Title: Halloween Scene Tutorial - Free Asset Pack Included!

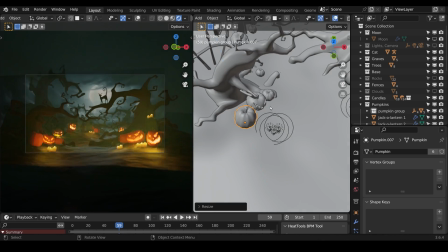248s
There's not much more to add in. I think I add a few sort of paving slabs so it makes a pathway again, leading lines into the middle of the image.
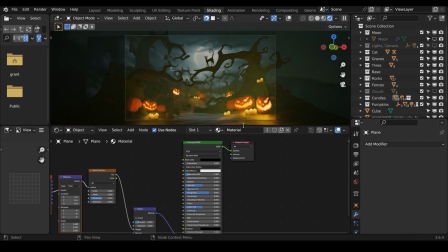257s
But apart from that, it's all about tweaking the lighting and trying to get it to work. so the majority of this scene building was me just playing with the lighting settings with the fog settings i do actually have an hdri in the background as well but i don't really use it i think
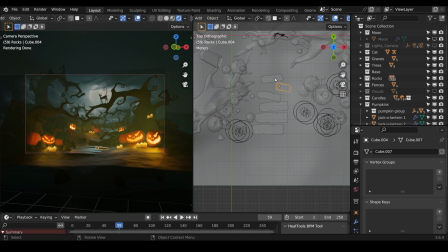273s
i turned that off in the end but again i was experimenting with that because you don't want a completely one directional light you want a little bit
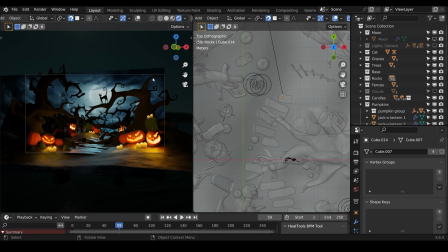280s
of bounce light in there if i only have the background light then everything's kind of in a silhouette as it were and you can kind of
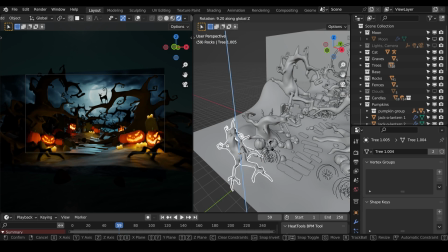287s
see that going on here and I feel like it just needs a little bit more bounce light in there
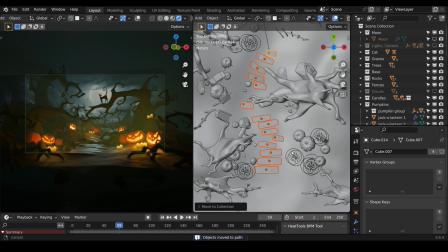292s
so the objects aren't completely silhouetted and completely sort of black and white as it were.
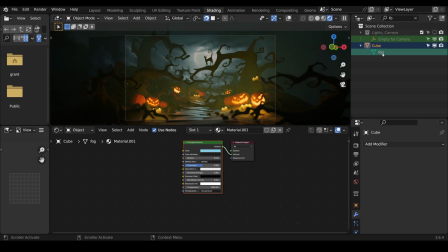298s
I'm fairly happy with the scene now and I start adding in a few rocks on the floor.
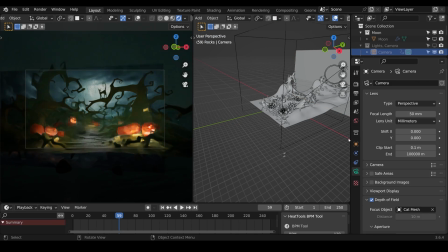302s
It's quite important to break up the floor and I would have liked to have spent a little bit longer on this, maybe done a particle system of some orangey coloured leaves or something like that,
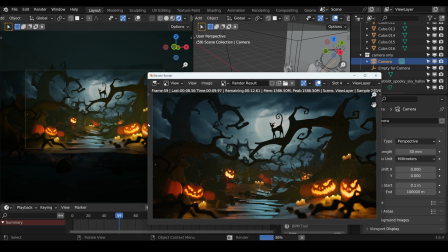311s
but it kind of worked out in the end.
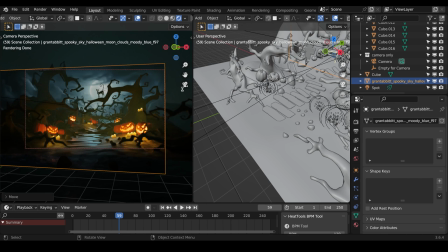314s
This is the first time I actually do a proper render just to make sure that everything's working and it's at this point i start thinking about the render settings so the
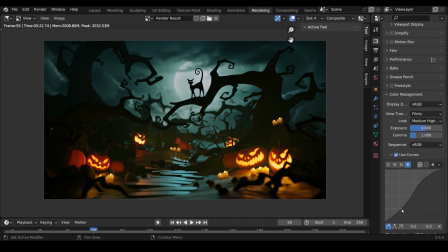322s
contrast and the curves i very rarely use the curves but i've seen people use them very successfully on photography programs that i
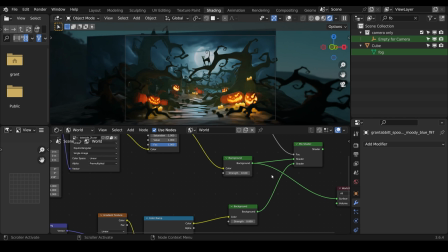330s
sometimes watch so i thought i'd take the opportunity to give it a try myself i've certainly got a lot to learn but i was trying to go for
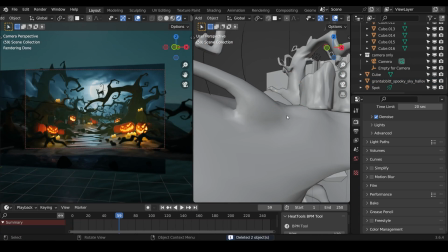337s
bringing the oranges and the blues out quite a lot so those are kind of the only two colors and they're really bright and vivid one
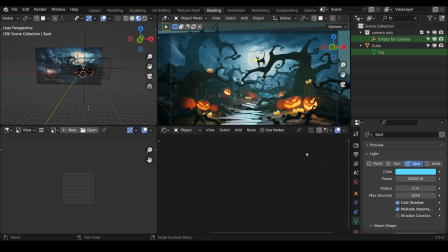345s
thing i was noticing a lot at this point is that it felt a little bit lifeless so i thought i'd add just a little bit of texture to
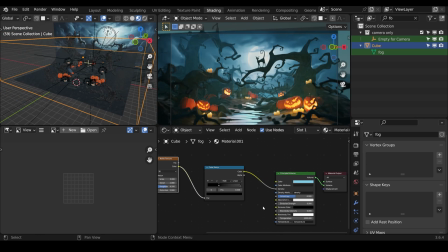352s
the trees and it really is just a random texture pasted onto the trees i think i used a brick texture in the end just because
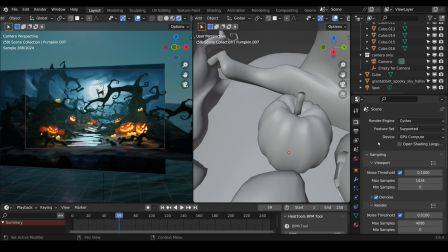358s
it broke the surface area up that little bit at this point i wasn't that happy with the fog so i set up a mist pass as
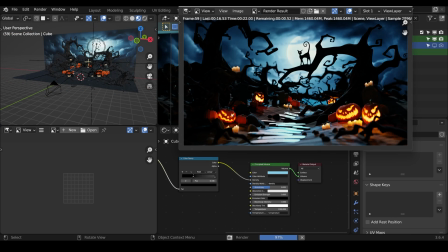366s
well as my big cube with volumetrics just to see if that would make any difference and then I went into the compositor put that mist layer through
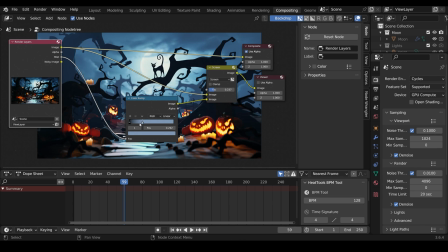374s
a color amp then into a mix node to combine it with the background image with
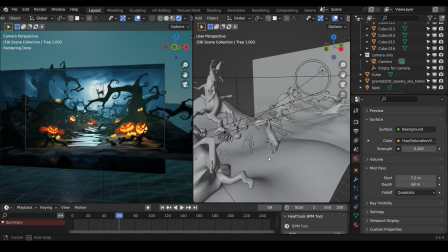378s
the screen setting or the screen blend mode on and that added just
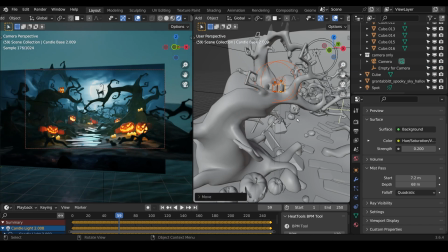383s
that little bit of extra volume to the mist as it were in
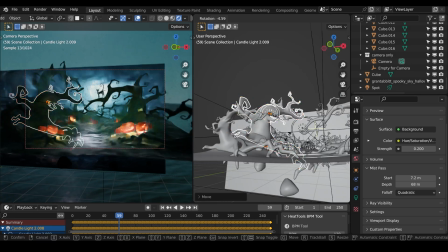387s
the right places the mist pass as it's known is just very similar
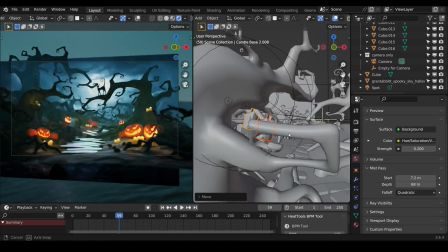392s
to the depth pass and that's something that's worth looking up in terms of compositing.
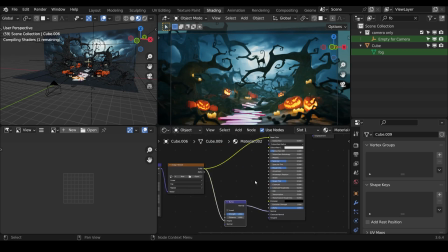399s
At this point I felt like my floor tiles were a bit too bright so I just chucked the texture onto them,
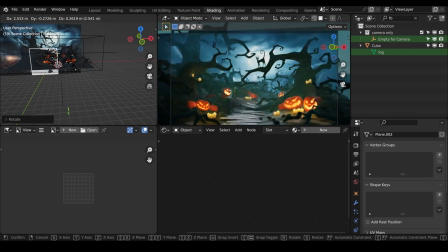404s
put it into a bump map and put the bump right up because I did want them to be shiny but I didn't want them to be really really shiny so that bump
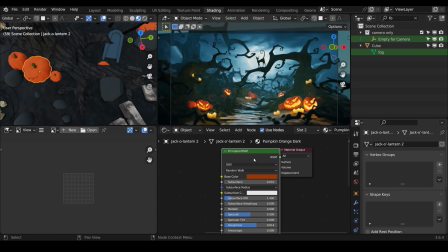413s
helps to break up the shine. So at this point I do think that things are getting there and I'm starting to position and sort a few things out.
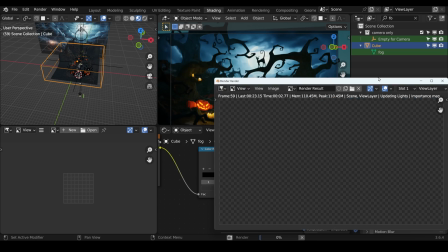422s
I was becoming aware at this point though that it felt a little bit cluttered it's meant to feel a little bit claustrophobic with all these windy trees that look quite spooky and dangerous but it just seemed to be a bit too cluttered and some of these things were overlapping each other a bit
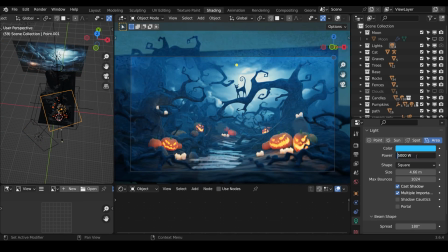437s
too much and breaking up the image too much as well so i've actually sped the footage up a bit here because there's lots of
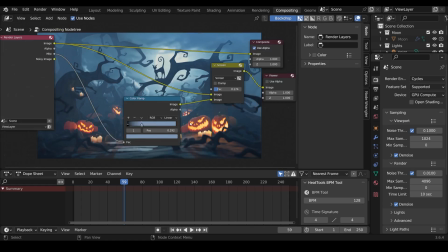445s
little bits of tinkering which are kind of boring to watch really if i'm honest there's a fair bit of going backwards and forwards really because once you will change
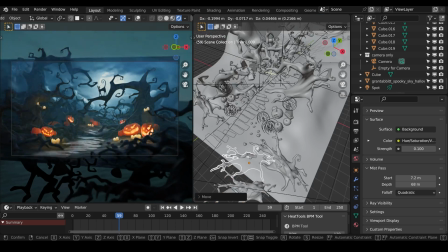453s
one thing you have to change something else to compensate and getting that right balance can be a little bit tricky I did want a bit more of a natural silhouette
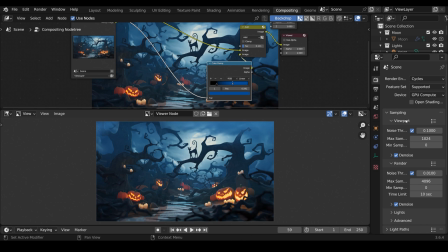461s
around the outside so I brought in some branches and put them at the bottom they're basically a whole tree but just an edge
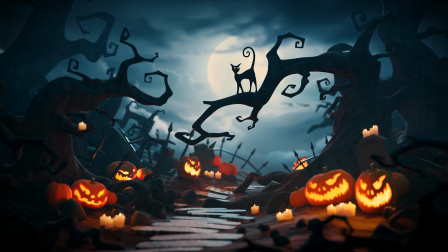469s
of it showing in the image and there we have it the final scene let me know what you think in the comments below and whether you've got any thoughts
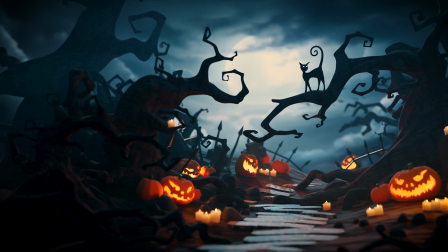476s
or advice for me if you do choose to download the pack and make some sort of halloween scene from it then tag me on
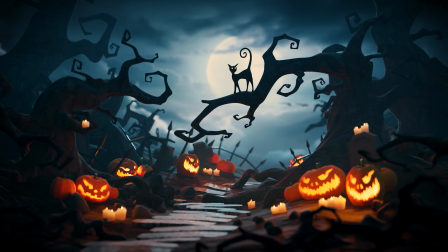483s
instagram or twitter or whatever it might be so i can see your work thanks for watching and i'll see you next time.